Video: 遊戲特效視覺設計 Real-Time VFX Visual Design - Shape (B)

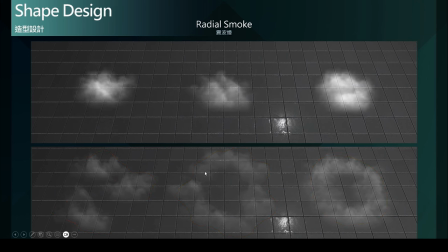但是呢也可以有一些变化性存在去破坏这个造型的对称性或者是规律性就像我们在最一开始有提到的我们要避免均匀形状对称或者是
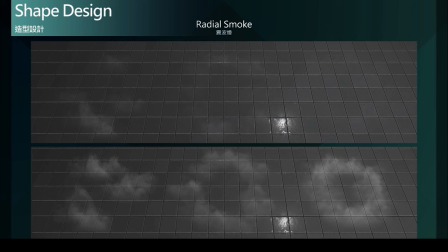均匀体积的造型剪影的呈现所以在动态的部分其实也是一样的也都是需要基于这些原理或原则来进行动态剪影的思考与设计那既然讲的是动态剪影
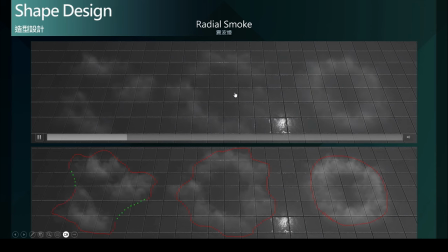就包含它在整个存在于画面中的每一个影格每一个瞬间都希望它所呈现出来的剪影都是符合我们所需要的所期望的也就是符合视觉物理本质的特性的呈现
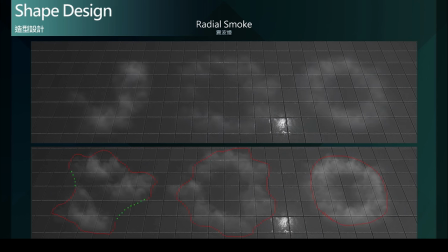那自不自然流不流畅以及是否符合游戏设计中所要定义的效果范围受集范围伤害范围等等这都能够辅助玩家的游玩体验
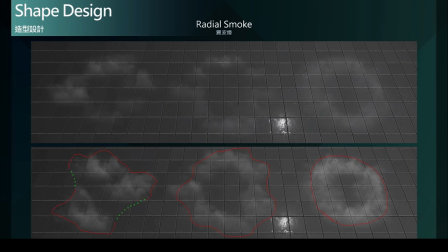能够得到一个更好的过程最后我们来谈谈
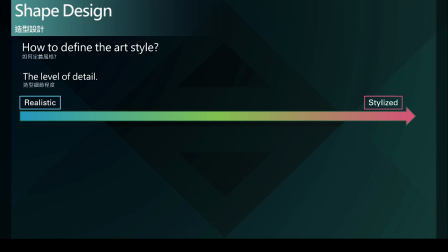如何透过造型设计去定义风格其实就是造型的细节程度在整个风格的光谱上有写实非常写实到无限的风格化表现的这个光谱上我们可以看到
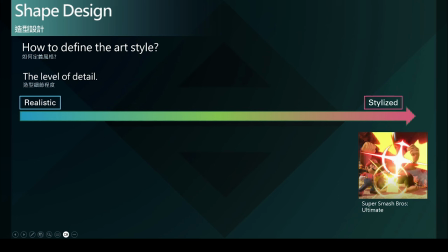由风格化的最常见的类型就是非常简化的一个造型简影那只取出整个造型最核心的概念
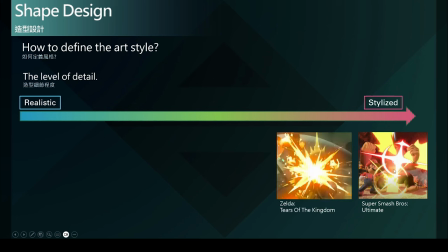那去呈现给玩家那一样的授集效果我们再去增添它一些细节上的变化加入更多的细节更多的形状的变化就又形成了另一个风格的呈现
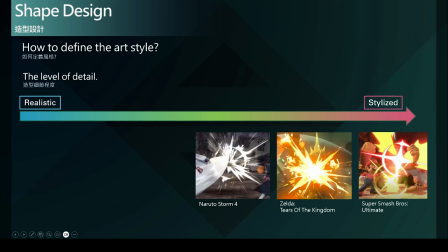那我们再添加更多的细节进来也就会往更写实的方向去贴近
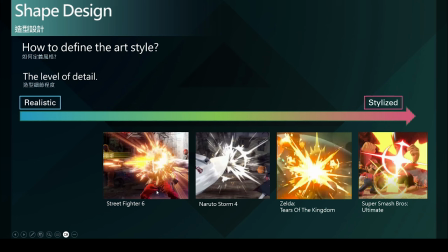那更符合奇幻风格的类型或者是更加写实的类型我们这里可以看到更多的细节也就更加趋近于真实世界因为真实世界中并不会实际产生像这样大块面积的打击效果
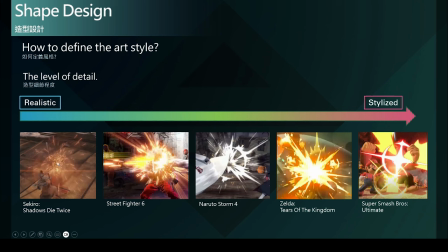更多的时候其实是喷发出来的火光或者细小的粉尘粒子等等那这些所打击造成瞬间的一个大量的粉尘或是大量火光集合的瞬间它就是那一瞬间
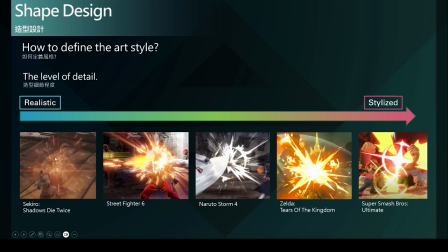所形成的一个造型的剪影但是很快就会分散成各种粒子然后在风格化表现中我们就会把那一个瞬间夸张化加大化然后甚至去融入一些额外元素
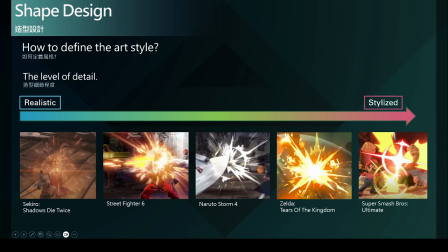比如说这样子的光环或者是一些更夸张的粒子喷发等等所以呢从这里我们就可以看出相同的一个常见的打击效果在不同的风格的游戏当中所做出的呈现
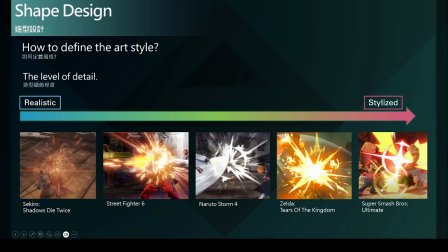那相当的风格非常风格化的专案以及非常偏向于写实的专案所呈现出来的细节度也就不同那在造型设计这一个区块
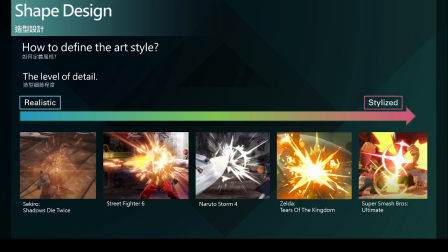我们就可以利用这样子的方式来定义我们这个专案所要呈现的美术风格是要走向哪一个区块是位在整个光谱设计上的哪一个位置
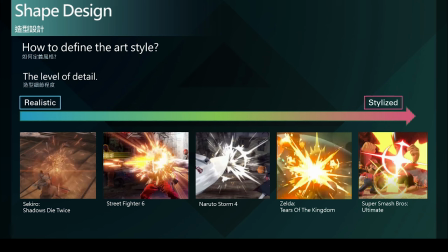就可以这样子去做出大方向的一个简单的一个定义了以上这部分就是造型设计的内容